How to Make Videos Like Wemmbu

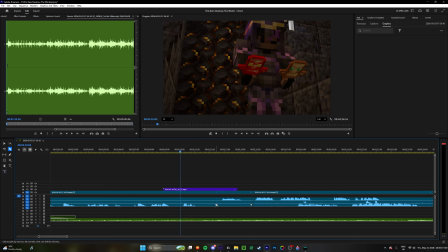[16:47]
And you can hear like, there's a kind of a gap here where there's no audio, and that's kind of where this part starts playing.
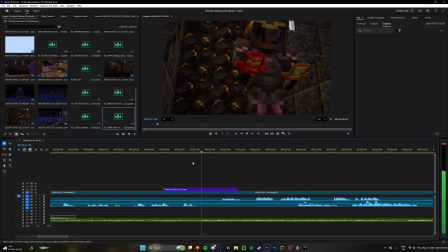[16:58] I'll have to stop you. Wait, what?
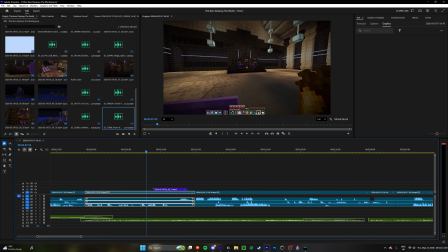[17:03]
And yeah, I kind of added a flashback shot here just because you couldn't really see it from here.
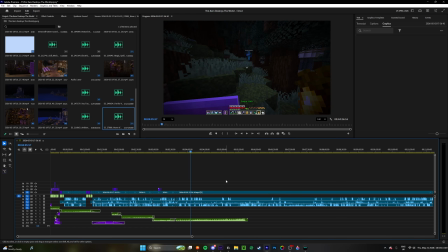[17:09]
So that's basically the whole thing. You just want to use music to your advantage because it makes all the difference in the end.
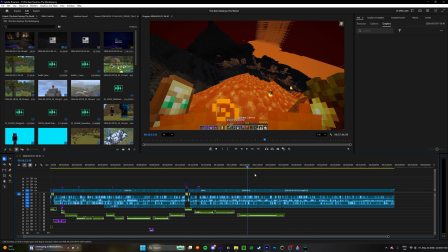[17:22]
Again, this music is really like, you know, like it kind of just tells you that something's wrong and that they need to like escape. It just adds a bunch of urgency.
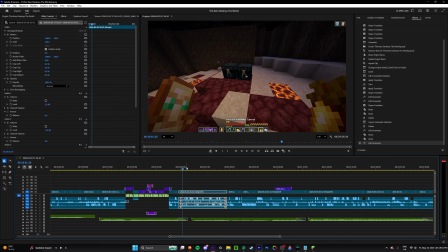[17:30]
I had to somehow connect us leaving the island to us essentially traveling back to the thingy.
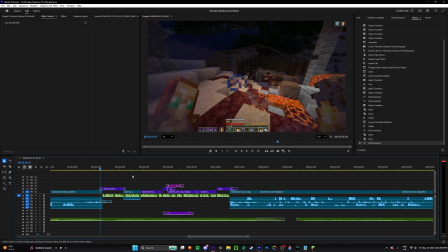[17:39]
I don't want to include all the footage of us actually traveling there, so I have this voiceover.
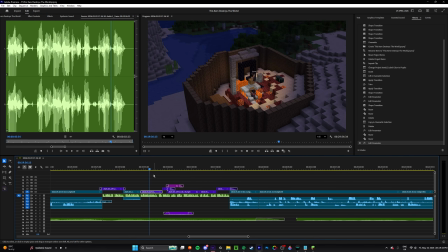[17:47]
Right here, and civilization kind of just plays here.
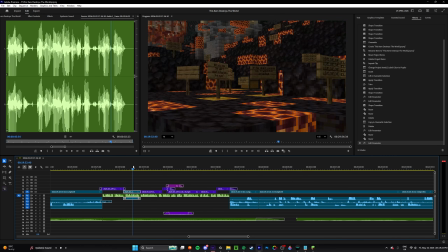[17:53]
I have a shot of us here, and then it kind of goes to the signs, slowly zooms in, and then it does like a quick zoom, and then it like pans around the island, and then it kind of pans around like the volcano, and then it shows the sign,
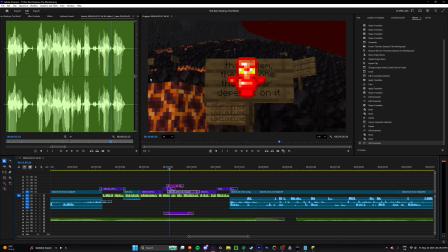[18:12]
and then as this totem comes on screen, it kind of blurs, and then it does that, and then it unblurs,
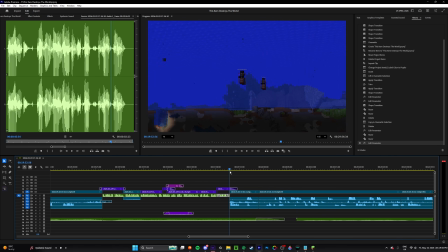[18:20]
goes to that, and then from this it kind of fades into us traveling.
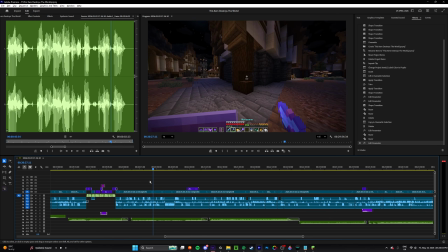[18:27]
Then it goes to us at the village, because I think you'll find scripted content is a lot easier to do than unscripted.
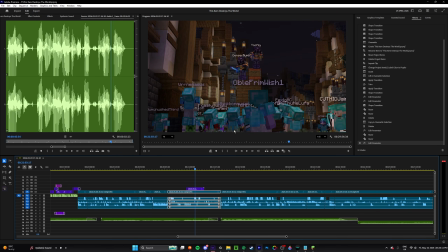[18:36]
And then I've just had this cool cinematic shot of like all the players below us looking down at them.
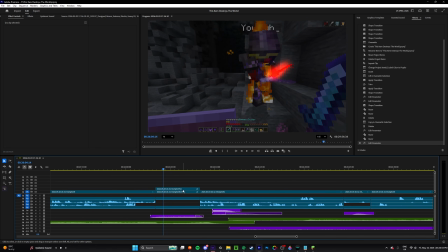[18:42]
And then I think this shot was really interesting. I'm not gonna like fully explain how to do it, but basically I tracked the totem and I made it, I basically bumped up the saturation a lot, and then added
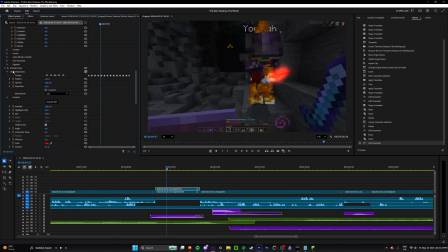[19:01]
Wonder Glow to it as well. You can see it without it looks like that, and with it like that. And then I've added a feather to make it look nicer, and obviously expansion.
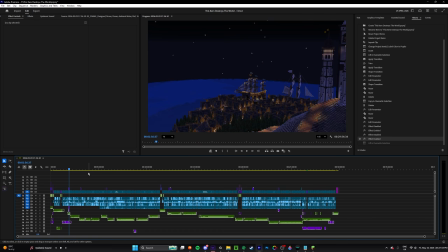[19:13]
Do you not expect editing to be an easy process? Because it really isn't, but with every video you'll get better and more efficient.
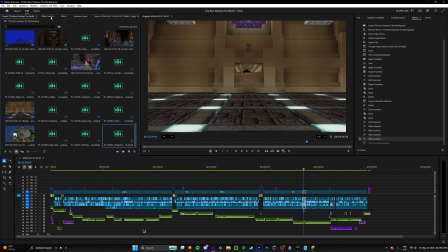[19:22]
So yeah, hopefully this helped you guys. I think I'll move on to the other section now.
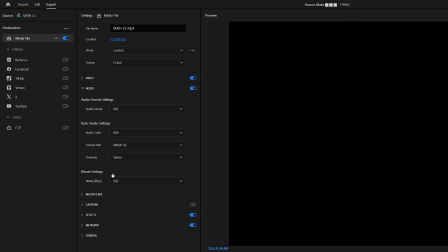[19:31]
Here are all the settings I used when I export. I've already made a tutorial on how to make thumbnails, so I'll leave that in the description along with everything else I've used.
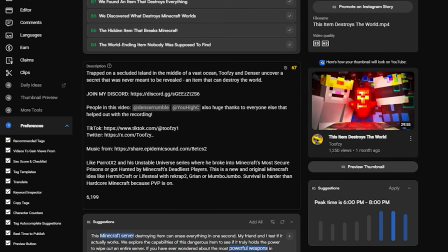[19:39]
This is the description I use for each of my videos, and this is how it's broken down. At the top, I always have like a short Netflix style video description.
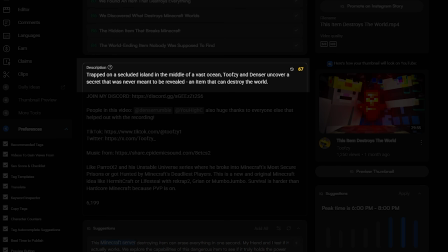[19:48]
I try and make it sound cool whilst at the same time not revealing what happens in the video. Then under that, I have the link to my Discord server. And under that, I have a small section where I thank everyone for helping me with the video and tag the actors' channels. Under that, I have my socials, and then I have this block of text that I copy and paste onto each video.
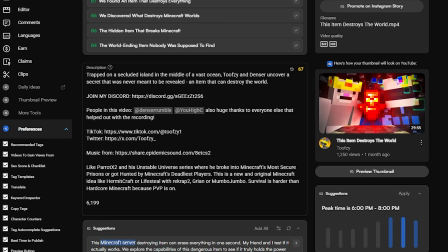[20:06]
I don't really know what it does, but I just kind of have it there. And then right at the bottom, I have my sub count and the time of posting the video.
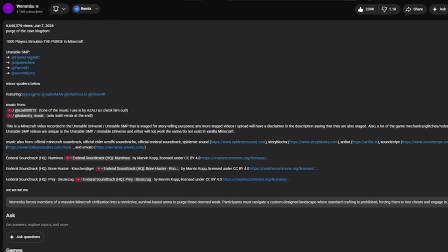[20:13]
Please don't just copy this. If you look at every YouTuber's description, you'll notice that they're all quite different.
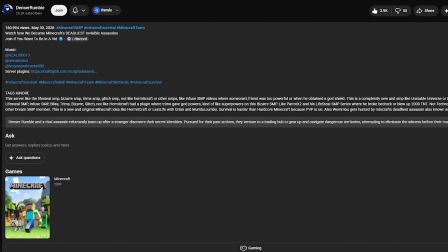[20:19]
Some are longer and some are very short of just their socials. But being creative and personalizing it is the best thing you can do, because having your own identity is very important.
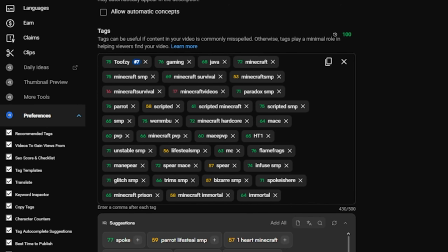[20:29]
Last but not least, these are my tags, but depending on what content you post, these will be different. And once that's done, you can post your video. If you guys found this tutorial helpful, please subscribe and comment a rat emoji if you made it this far. I appreciate I didn't explain everything in that much detail, but I wanted to include as much as I could in this tutorial without making it really long and boring. So if you do want to learn more about something like OBS settings or flashback, there'll be loads of tutorials on YouTube to help you.